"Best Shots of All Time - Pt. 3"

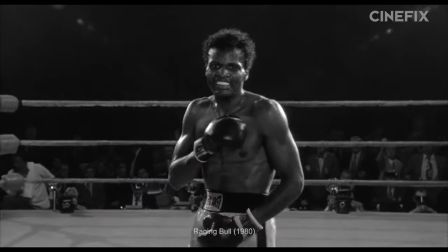0s
In the first two parts of our Best Shots series, we looked at how filmmakers made the best of arranging people.
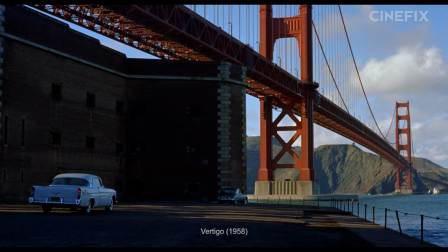5s
But now, we're going to take a moment to look at places and things. From establishing shots, to inserts and cutaways, these are three more of the best shots of all time, part three.
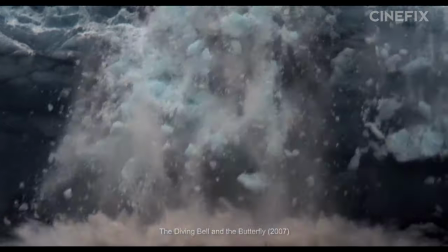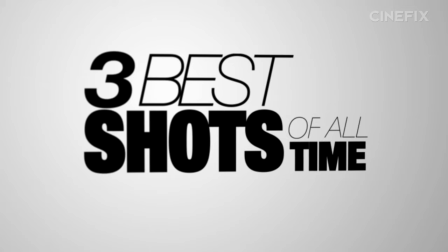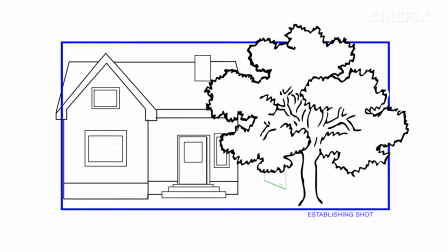24s
First up, we're looking at the establishing shot. It is a shot of a place, a location, or space, or geographical point.
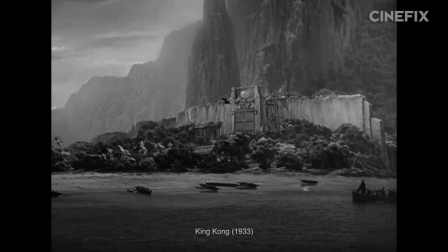31s
Historically and traditionally, the establishing shot comes before a scene, establishing where that scene will take place.
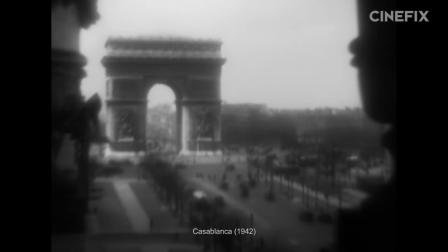37s
And originally, this involved a lot of landmark shots. The next scene is supposed to take place in Paris, here's the Eiffel Tower.
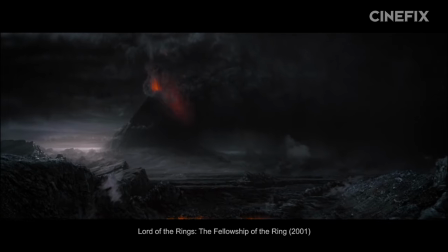42s
Egypt, it's pyramid time. At their most basic, they are clever ways to orient the audience on their mental map.
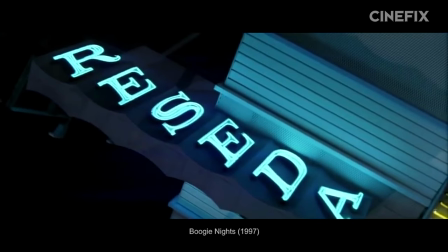48s
But they can rise above their station as simple pictorial subtitles. At their best, they don't just tell us where we are as if it were a mildly relevant footnote.
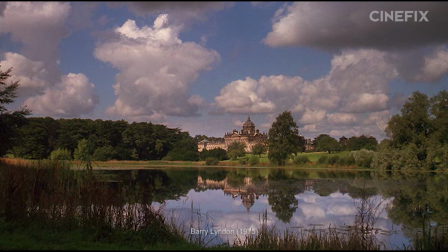56s
Instead, clever establishing shots can play off our mental archetypes about places to create an impression about what kind of place we're about to enter next.
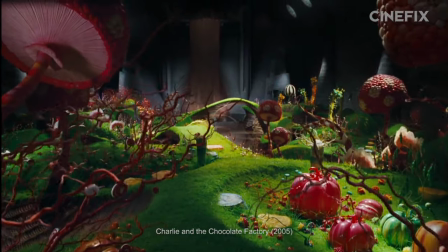64s
And in doing so, give us an expectation of what's to come. Establishing shots show us places as if they're possibilities.
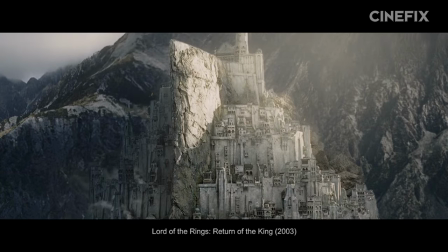70s
They take advantage of our ever working and guessing and conniving imaginations to get us thinking about what this place means, who might be in it.
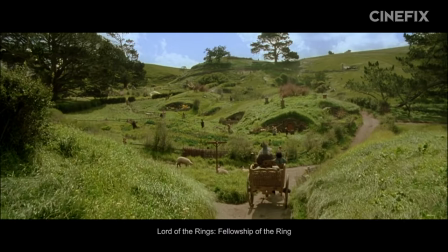78s
Is it safe, scary, a hidden trap? They can make us wonder or hope or dream or fear or dread.
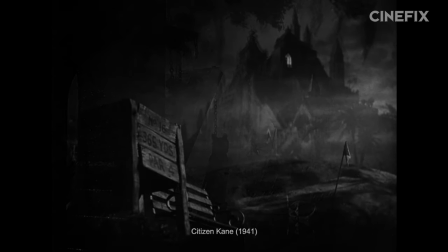83s
If it's a place attached to a character, it can make us hope or dream or fear or dread about that character.
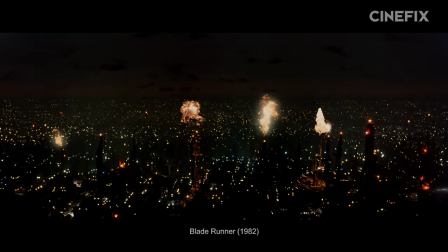88s
Some of our favorite establishing shots come from Blade Runner, The Shining, and the Harry Potter series.
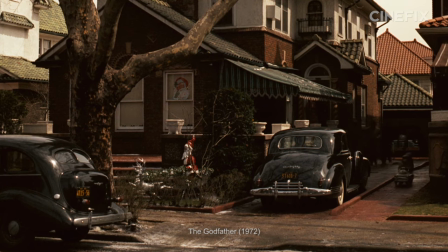92s
However, for our first pick, we think one of the best comes from The Godfather. And what's that you say?
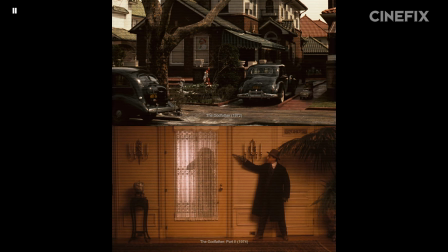97s
Two shots from two Godfathers across this series? Look out the mirror, we've got a new teacher's pet.
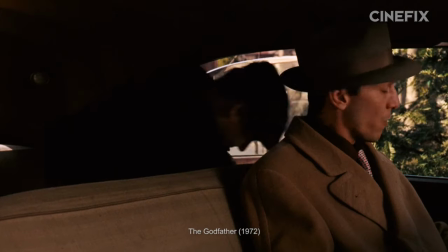102s
Because this shot where Clemenza searches for a safe house with the trader, Pauli Gatto, is pure establishing gold.
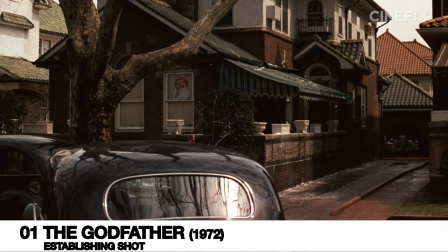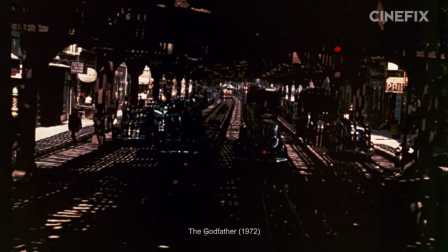118s Hey, Pauli, I want you to go down 39th Street, Carlos Santos. You pick up 18 matches for the guys to sleep with you, bring me the bill.
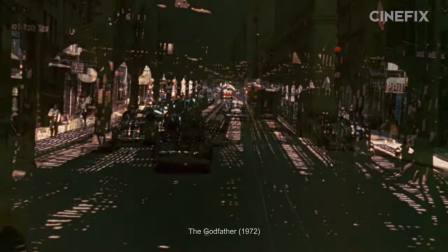124s Yeah, all right, they must do a little bit of the bill. No, make sure that they're clean because those guys are gonna be stuck up in there They're clean, they told me they exterminate them.
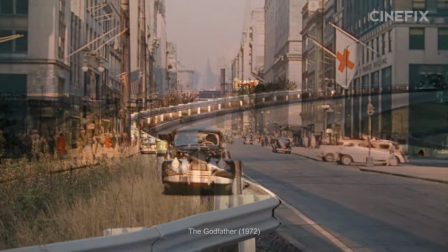132s Exterminate, that's a bad word to use, exterminate, get this guy. That's how we don't exterminate you.
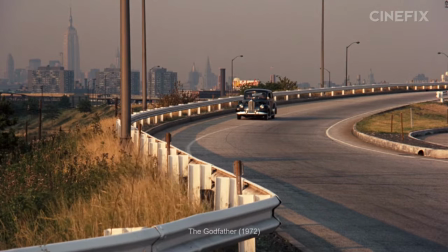137s He's funny or what? Hey Paul, let me get fat, did I beat it? No. Yeah, right, what would you do?
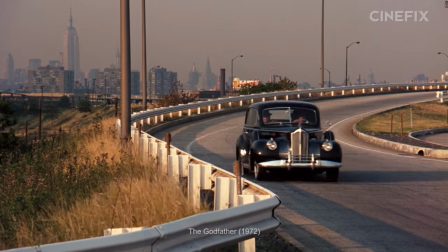142s No, me, nothing. Wasn't me. It's gotta be here, man. Hey, pull over, I gotta take a leak.
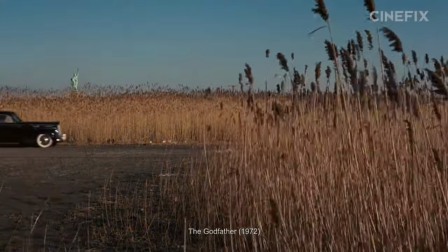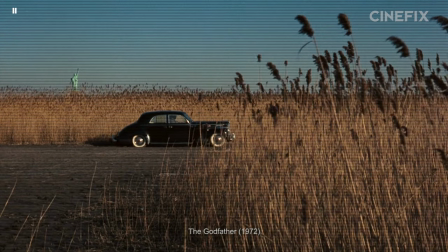152s
Even if by some criminal circumstances you haven't seen The Godfather, you surely must suspect what's about to happen here.
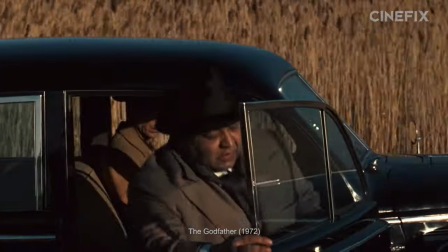158s
This shot and the way it's composed makes the location an inextricable part of the storytelling.
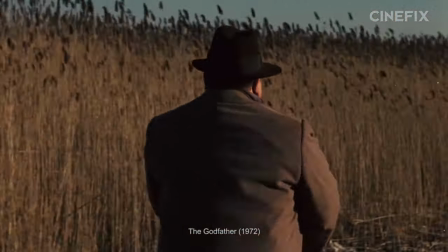163s
We don't know for a certainty what's next, but the tantalizing danger-ness of it all is just enough to fill us with dread.
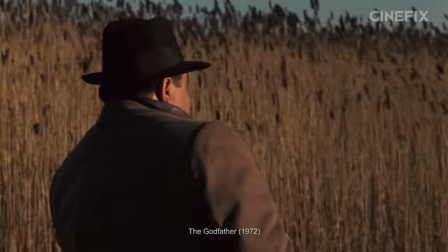170s
It's like it taps into our animal brain, setting off all kinds of fight or flight alarms, hitting us right in the stranger danger.
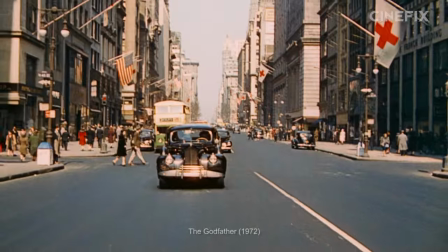176s
It is an establishing shot in a series of progressively more remote establishing shots,
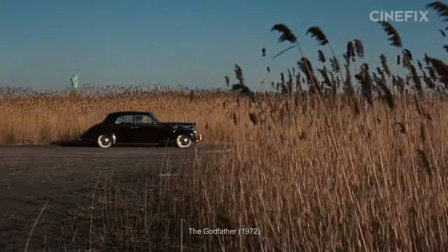181s
peering through the reeds off the side of the highway without anyone in sight behind the back of Lady Liberty.
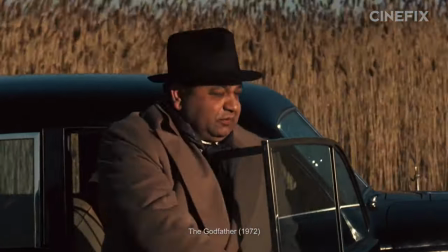186s
It's all perfectly calculated to create a situation where the place tells us everything
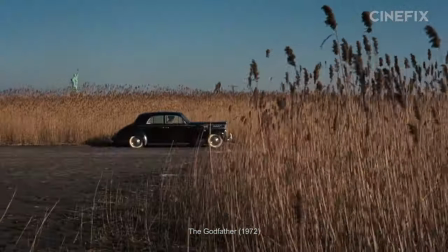191s
we need to know about Clemens's intentions and suggests just subtly enough what's coming next.
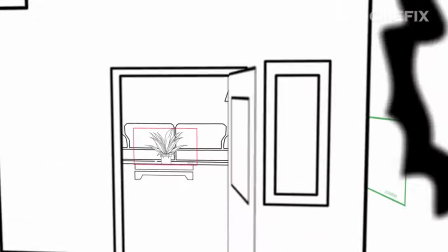200s
Next up is the insert, a shot for items, objects, details, things.
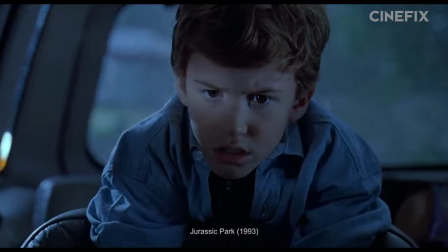205s
A shot that is inserted amidst the main coverage,
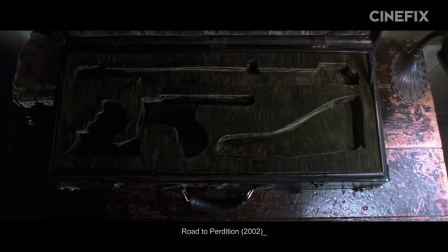207s
the oft forgotten stepchild of those glamorous character shots filled with the Hollywood stars frequently delegated to a second unit photographer while the director worries himself with more important material.
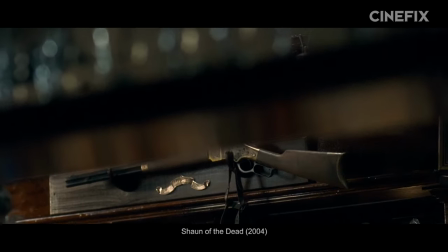216s
Because usually, an insert shot is just asking us to pay a little more attention to an item that has some above average importance, a MacGuffin.
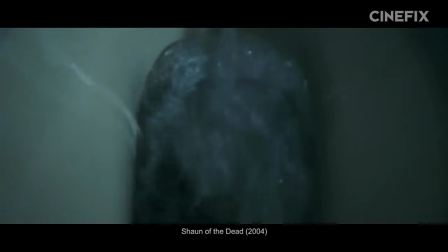224s
Necessary, but far from fancy. But really wonderful insert shots can do so much more than this.
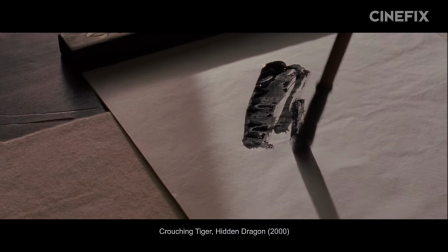229s
They can ask us to look closer at an object that turns out to be more than meets the eye, invite us to see things in a new way,
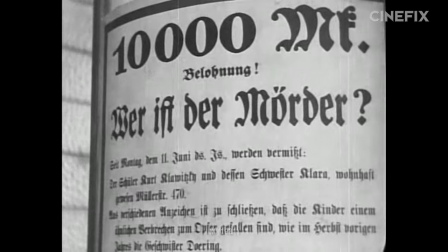236s
and at their best, reveal information about people through the objects to which they connect.
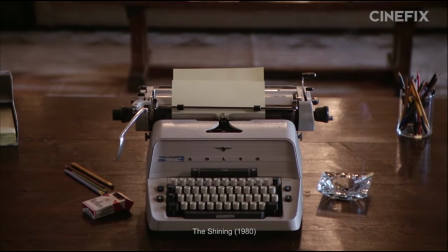241s
In this way, inserts aren't just soulless waypoints on the Rube Goldberg machine of the plot, but sidelong windows into characters.
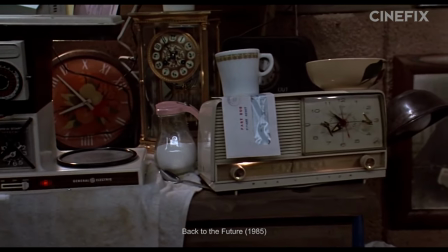247s
An awesome example of this is the beginning of Back to the Future, which introduces us to Doc Brown through one extended insert of his lab without a person in sight.
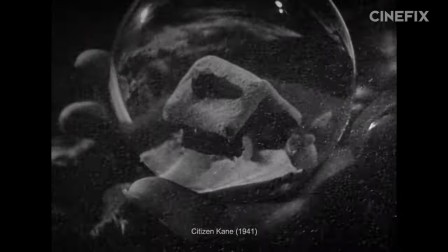255s
Some of our other selects are these from Whiplash, In the Mood for Love, and Citizen Kane. However, for our favorite insert, remember when we said we were over the mirror like two minutes ago?
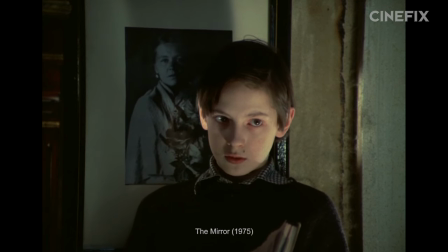264s
Yeah, joke's on you, because this scene here, where the narrator's son reads a poem at the request of a mysterious woman, has our favorite insert of all time.
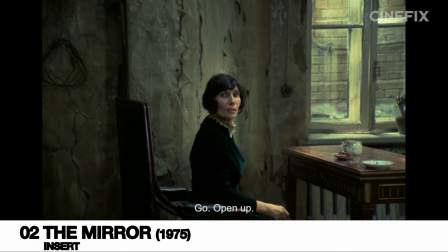274s Go, go, open it.
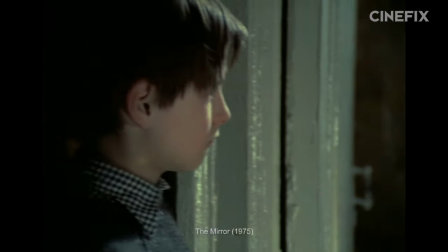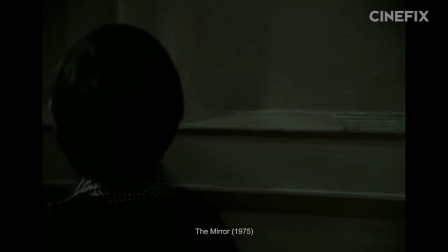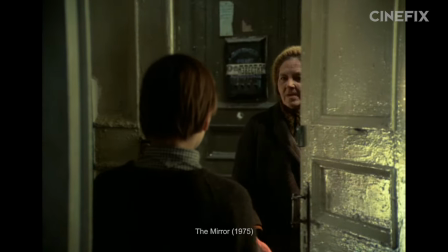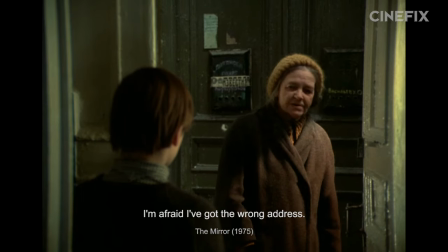294s I think I didn't get there.
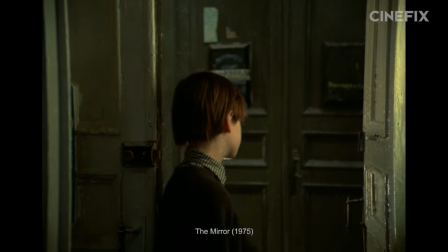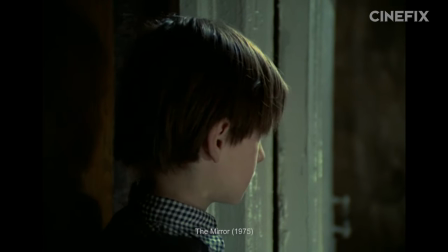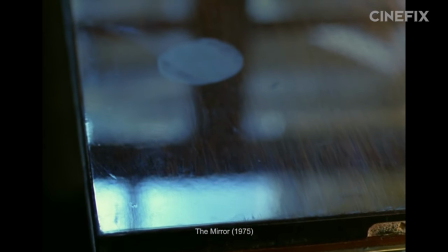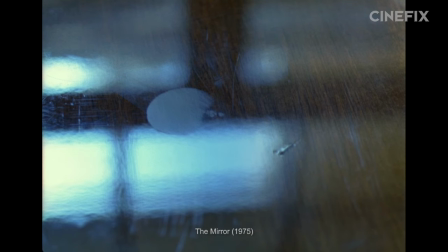In a lesser film, this might very well be used as some kind of horror blink scare.
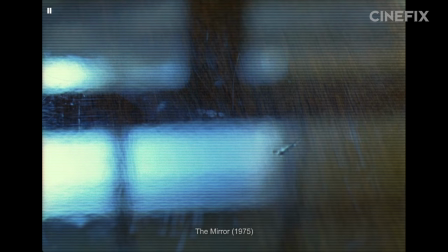345s
However, in the context of the mirror, it's less of a supernatural event and more of a deeply personal one. It connects not with the fear of the paranormal, but with the melancholy of a fading memory. And the reason we think it's so breathtaking is because of how it connects the inanimate insert with the woman before it.
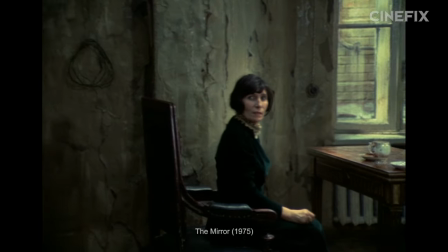359s
How the insert's disappearance expands upon hers. She has vanished out of frame, but the insert happens in plain view.
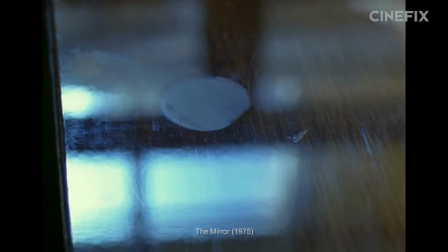365s
So it seems to us that the fog's fading stands in for the woman's fading. The condensation becomes her, or at least her memory.
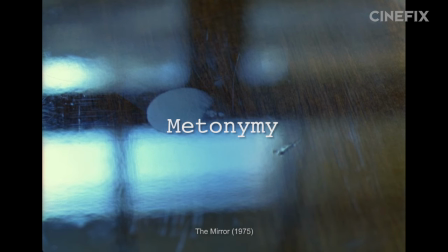372s
It is a cinematic equivalent of a metonymy, something represented by an associated object. A king referred to as the crown, helpers referred to as hands.
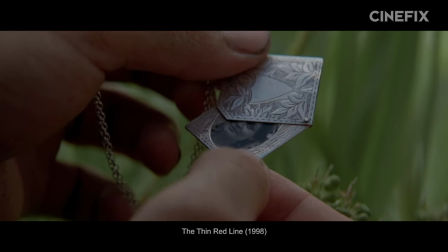380s
The insert representing the person with whom it's associated. It's symbolic in the same way as a locket that reminds us of the loved one who gave it to us.
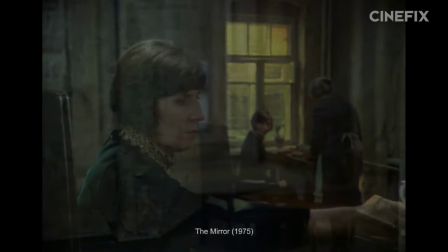388s
The insert is specific, personalized, relevant, and we were a part of its original association to the referent person.
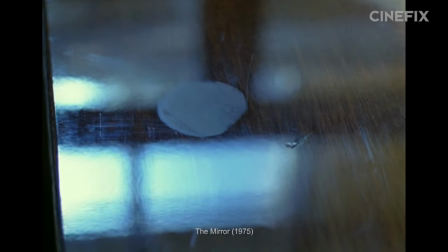394s
And now that the association is made, Tarkovsky uses the symbol to an effect he couldn't with an actor, fading organically into the past.
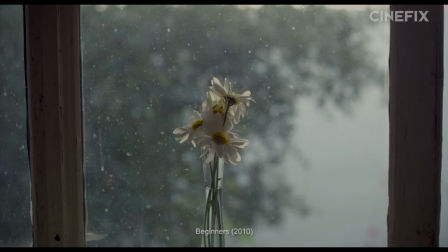405s
And finally for our third favorite shot on this list, we're looking at the cutaway. And in a vacuum, the cutaway might not be that distinguishable from an insert or an establishing shot.
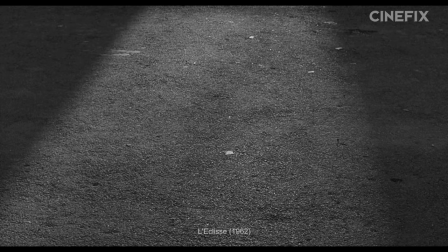414s
It's a thing, maybe a place, but the difference is the context.
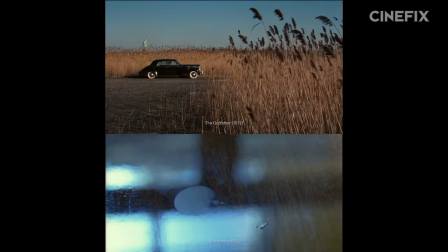418s
While the establishing shot and the insert show us something we need to know about the place we're in or something within it, the cutaway doesn't.
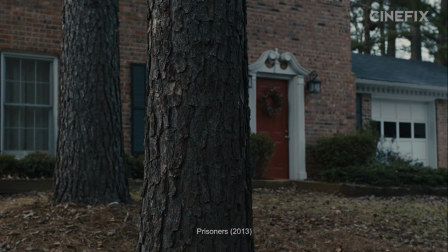424s
It just shows us a place or a thing, full stop.
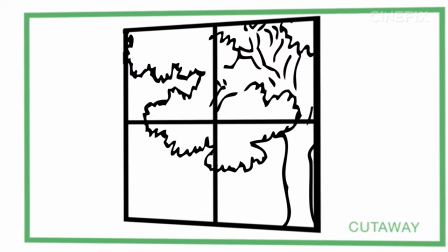427s
It is definitionally a look at something unrelated to the plot and the characters and the action at hand.
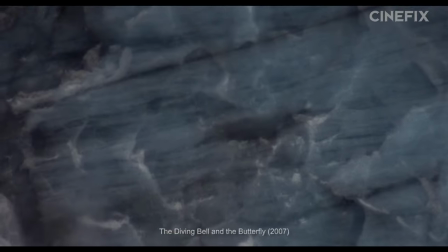433s
It is a cutaway emphasis on a way. It is a breath, a break, a distraction.
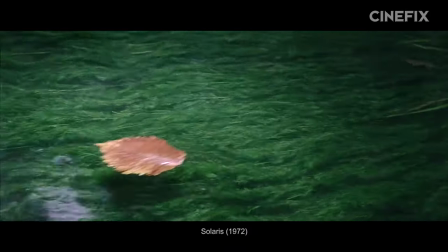438s
The cutaway teleports us elsewhere, somewhere outside the scope of the narrative, to an image that is not causally involved.
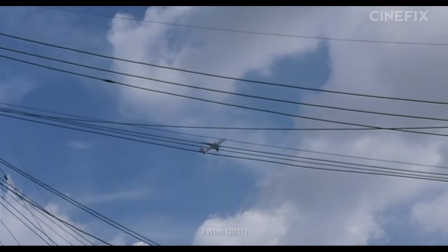444s
In its most basic use, the cutaway just says later, or time passes, or tells us that we're turning our focus elsewhere.
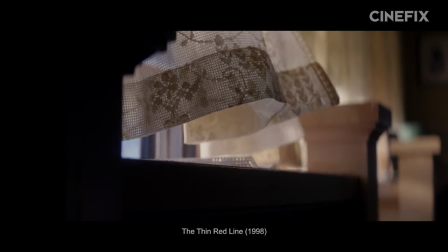451s
But it can also convey a feeling, a mood, provide us with a nonverbal attitude with which to enter the next scene.
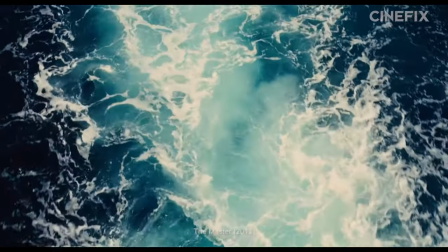457s
It doesn't say something about a place or thing, it says something about an emotional state,
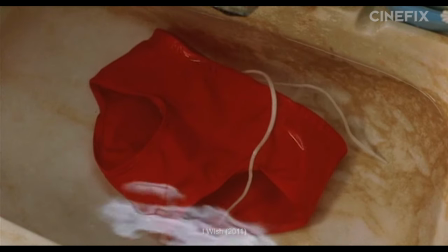461s
a moment of visual poetry amidst prose, inviting us to take a break and marinate in it for a while.
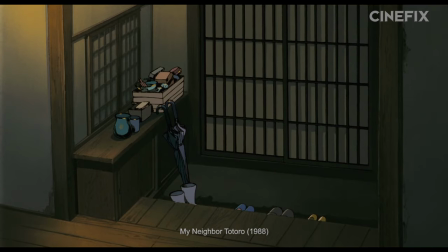467s
Some of our favorite cutaways belong to Terrence Malick and Miyazaki. However, for our last pick on this list, we're looking at Ozu.